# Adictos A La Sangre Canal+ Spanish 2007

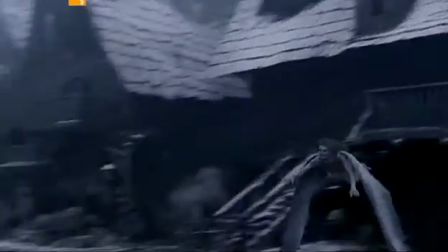(45:21)
Quería que la ropa se convirtiera en las alas y que se fundiera con el cuerpo sin que se notara apenas, por así decirlo.
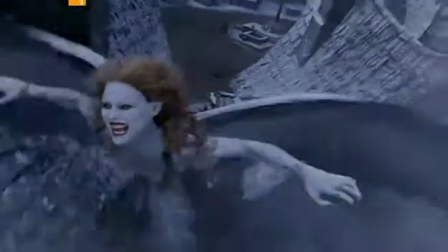Yo pienso que Stephen Somers era un niño que se echaba tanta azúcar en los cereales que la cabeza se le iba. Entonces se ponía a ver las películas de terror de la Universal y su cerebro se ponía a mil por hora de manera que siempre iba por delante de la historia.
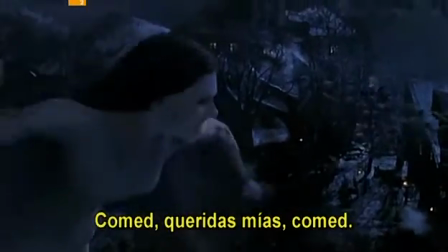Se preocupa muchísimo por plasmar todas las cosas divertidas que se imaginaba de niño.
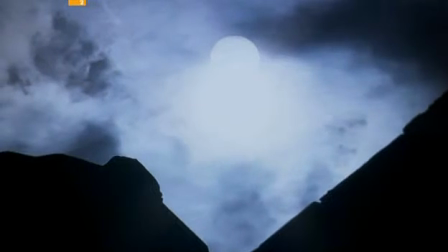(46:03)
Las tres novias de Drácula atacan una aldea y Van Helsing las espera con un lanzador de estacas semiautomático, o como se llame.
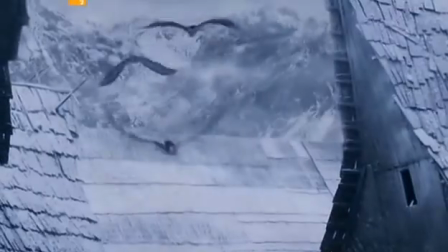(46:12)
Pero es una escena divertida, ¿sabes? La extraña escena del Millón de Hijos de Drácula es uno de los montajes más raros que he visto en mi vida.
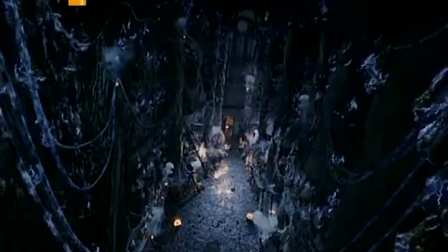Los efectos especiales en cualquier película requieren una fusión de muchas cosas. De niño me encantaba la técnica del made painting. Pensaba que lo que veía en esas películas era real. Sin embargo, con esa técnica solo se consiguen superficies planas, por eso me gusta mezclarla con miniaturas y maquetas. Tienes que ser... Consigue un realismo de entre el 10 y el 50% si se mejora.
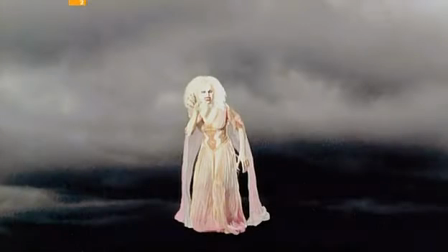(46:50)
Si es solo un dibujo, la gente lo notará. Hay que darle profundidad. Pasa lo mismo cuando trabajas con los monstruos.
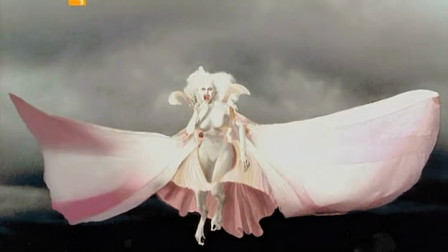(46:56)
Necesitas a un gran maquillador, pero también a un experto en efectos digitales. Es una mezcla. Cuantas más capas añadas, cuanto más tenga, más realista será.
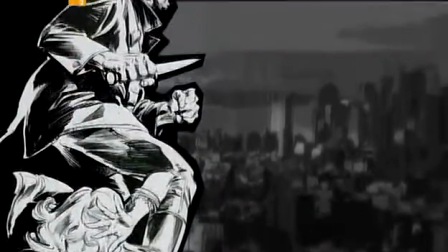(47:06)
Poco después, otro vampiro llegó para hacer pedazos la pantalla. Blade.
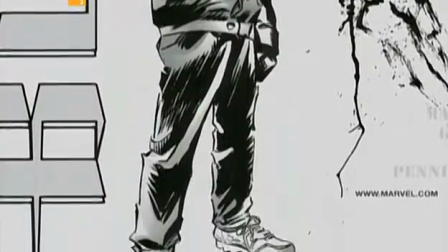(47:12)
En los años 70, Marv Wolfman lo creó como personaje secundario para el cómic de Marvel, La tumba de Drácula Quería un personaje trastornado hasta cierto punto, pero no del todo A su madre la mataron cuando estaba dando a luz, así que tenía cierta inmunidad Luego empezó a desarrollarse porque quería buscar mi propio estilo
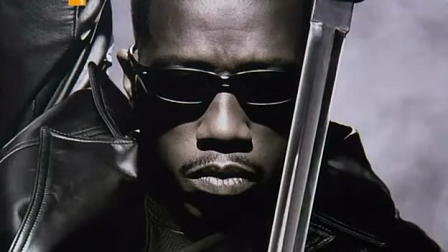(47:35)
Quería escribir una historia muy moderna buscaba un personaje un poco más de la calle, un poco más peligroso que el típico cazavampiros.
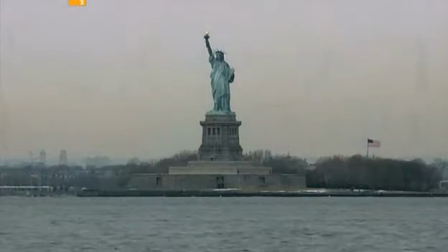(47:44)
Si pasas tu infancia en Nueva York, te das cuenta de que no todo el mundo es blanco.
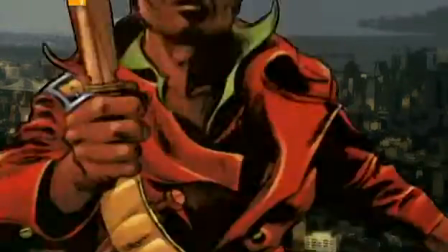(47:50)
Así que tuve claro desde el principio que quería que fuese negro.
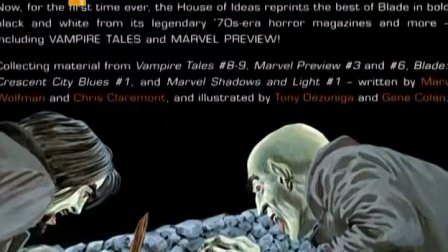(47:56)
Como el personaje era interesante por sí mismo, dio el salto a su propia serie de cómics.
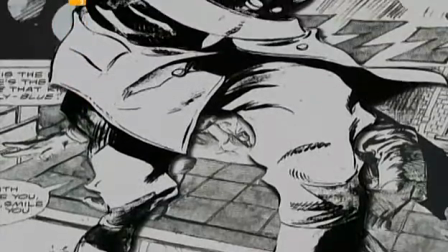(48:04)
Blade se convirtió en el primer cazavampiros negro de ciudad Y el cómic en una de las antologías de vampiros de más éxito de la historia La primera entrega de Blade tiene la mejor secuencia de las tres películas que
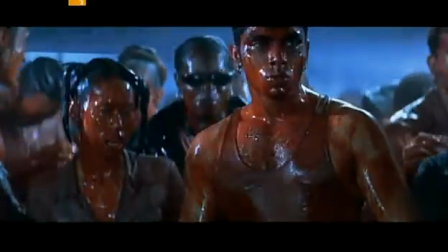(48:18)
componen la saga Me refiero a la escena del club cuando les llueve sangre con una música tecno impresionante de fondo quería encontrar algo que dejara a los espectadores con la boca abierta y que sirviera no solo para presentar a Blade sino también para dejarles claro que no es como las películas de vampiros que veían sus padres
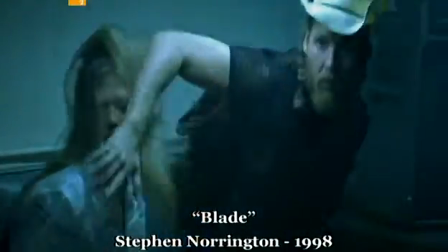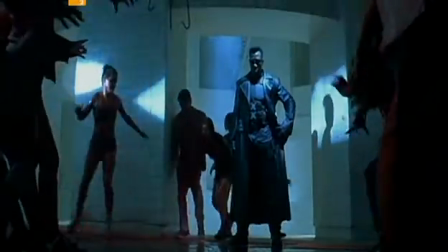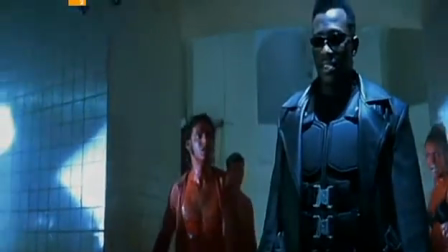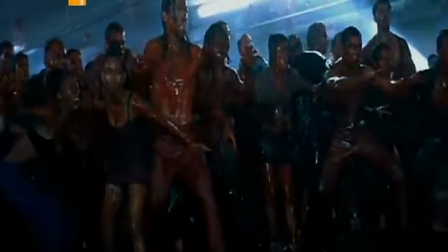era realmente malvado y en aquel entonces sería 1997 o 1998 cuando hicimos los efectos especiales la tecnología no estaba tan
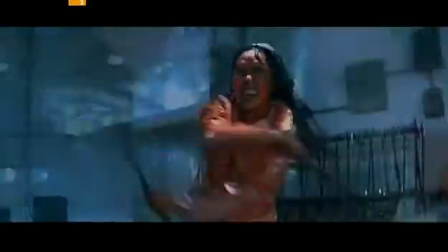(49:11)
avanzada como ahora y hacíamos lo que podíamos para conseguir lo que quería Steve quería un
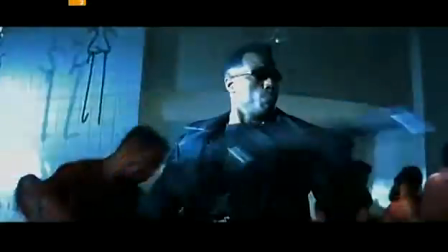(49:17)
efecto único propio de un vampiro de finales de los 90.
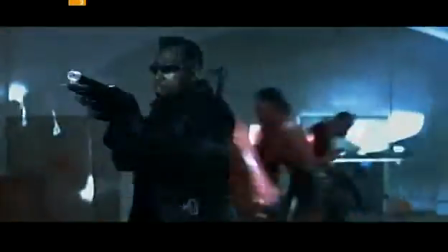(49:23)
Lo denominamos conversión en ceniza, efecto que hemos desarrollado con los años.